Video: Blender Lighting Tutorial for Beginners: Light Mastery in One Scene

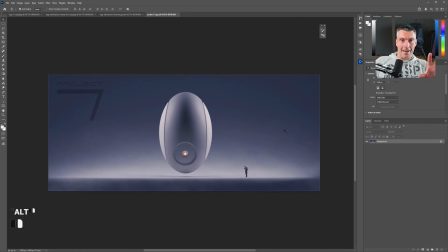16:28 So because it's so heavy visually, even though it's tiny, I didn't move him too far away to the right because he'll be, you know, kind of tipping the scale too much to the right, okay? And I off-balanced him by this project 7 in the top left,
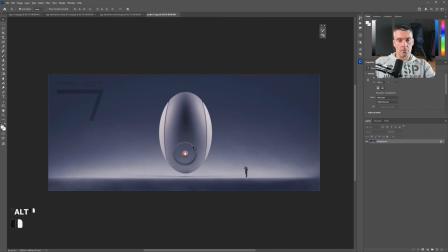16:44 and then we got this massive X symmetrical in the middle with this, you know, amazing warm accent. That is a perfect composition, right? We got this smoke, we got the light concentrated in the middle, we got the vignette, beautiful distribution of this light, kind of dissipation to the top,
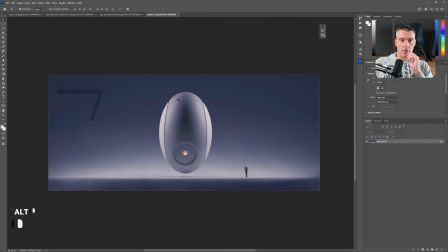17:01 and you know, got these two highlights on the side, then shadow in the middle. Absolutely superb, yeah. And this is how little you need in order to create a really good image. You don't need much. The less the better, okay? Remember, less is more, right?
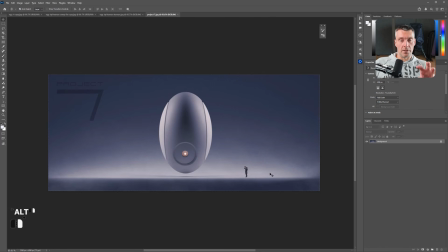17:18 So, you know, the less you put into the image, especially when you don't know what you're doing, the better. Start simple, okay? Because it's very difficult to manipulate with 4, 5, 6 lights. Start with 1, okay? Or 2. And when you master that, move forward, right?
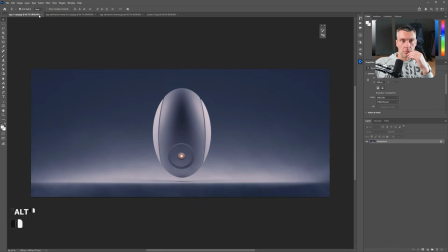17:34 Now I got one more image, right? Which is, where is it? Which is this one.
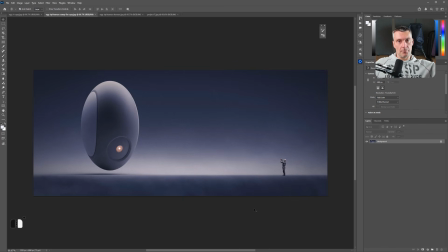17:40 That's an interesting one as well. I moved this egg to the left, right? And I cast a light from the top. And this one is really cool because watch this. The light is actually wrapping around the right side of this egg, which means it's pointing to the right side.
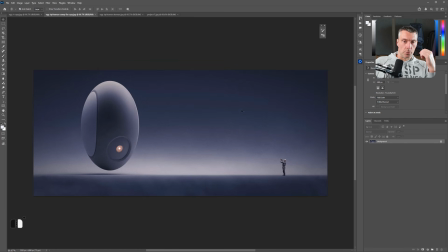17:56 So the egg is pulling you inside of the image, right? Then you go inside this brightest point in here, in between, like a glow. And then when the glow starts dissipating, it's kind of, you know, ending with the human pointing back at the egg. But the egg is also facing the human, so you're kind of locked permanently in this image.
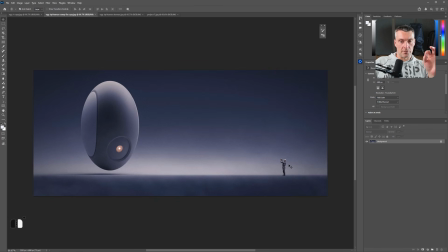18:15 The human's silhouette isn't super dark, but it's pretty dark. It's balanced by the shadow here on the left, right? And you got this amazing negative space here. Don't be afraid of negative spaces, all right?
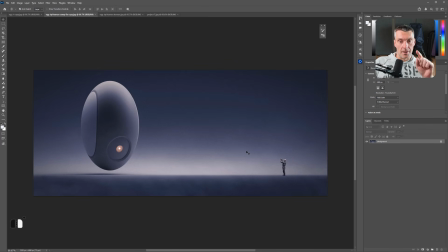18:28 Negative spaces, if used correctly, can be very, very powerful. And this is a, you know, perfect example of how to use negative space in a powerful way. But it's just one light, tiny light on the human, emission in here, that's it.
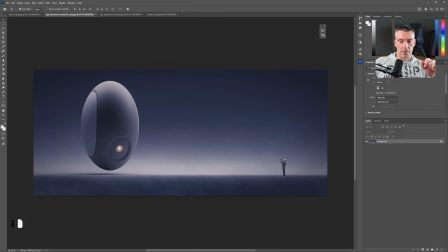18:43 That's the whole image, right? So there you go, that's how simple it is. Now let me show you something really interesting, right?
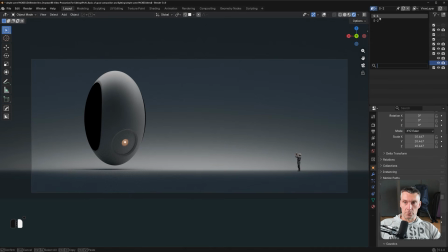18:50 Let me go back here and I want to show you something cool. So let's go back to this top light, okay?
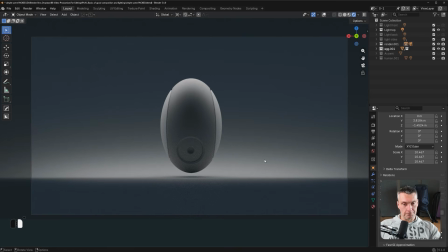18:56 Let me turn this off, right? Now watch this, right? I'm going to move this background back and forth towards and away from the camera.
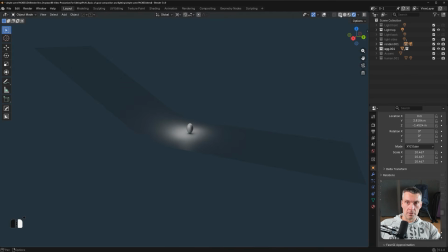19:04 So I'm going to be moving it on the, here, on the y-axis, right?
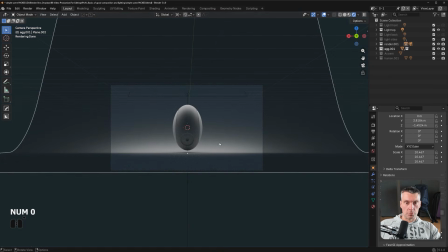19:09 Like this, okay? So watch what's going to happen. I'm going to turn everything off so you can see that, right?
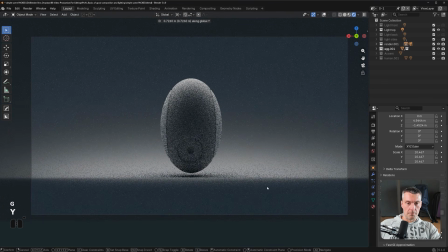19:14 Watch. GY and watch. Look how the light changes.
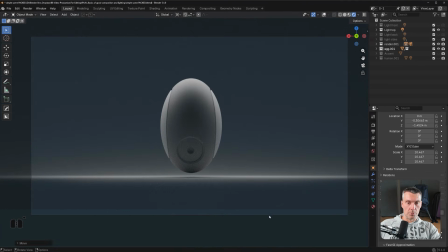19:20 Look, watch. Look how cool this looks. Very different feel, you see that? I just moved the background. I didn't do anything else. So when you're adjusting something in your scene, don't move everything, just move one thing, okay?
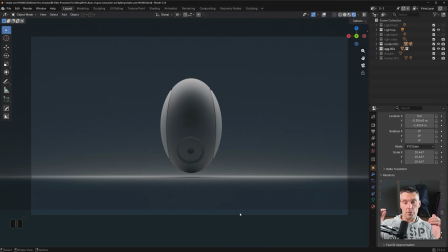19:37 Just try one thing, move it, try another thing. Don't move the camera. When you find a really good angle for the camera, leave it, don't touch it, okay? Move the light, move the scene, move the object, change the matte, okay?
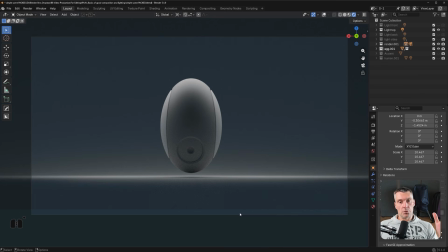19:51 Play with that. But usually what I do, I set the camera to an angle I want, and then I adjust everything else to the camera, right? So the lighting, the decals, the details, sometimes I add stuff, remove stuff, move stuff, you know.
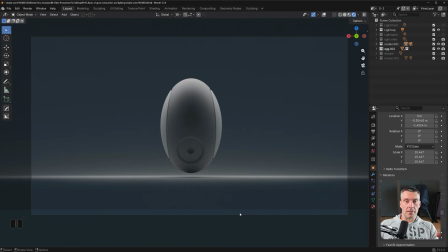20:07 I even move or remove decals or details, because if they don't fit from a specific angle, I have to move them. So sometimes, you know, what you need in order to create a really, really dramatic effect, all you need to do is just move a background.
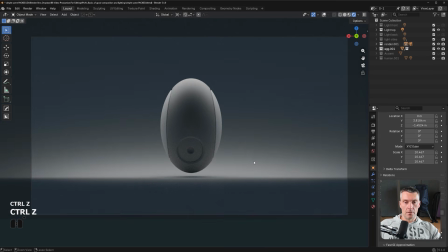20:23 If I'm gonna go Control Z and move it back, right? See what I mean? Look at the difference, right? They're both good, they're just different. So it depends on what you want, right? What you want to achieve.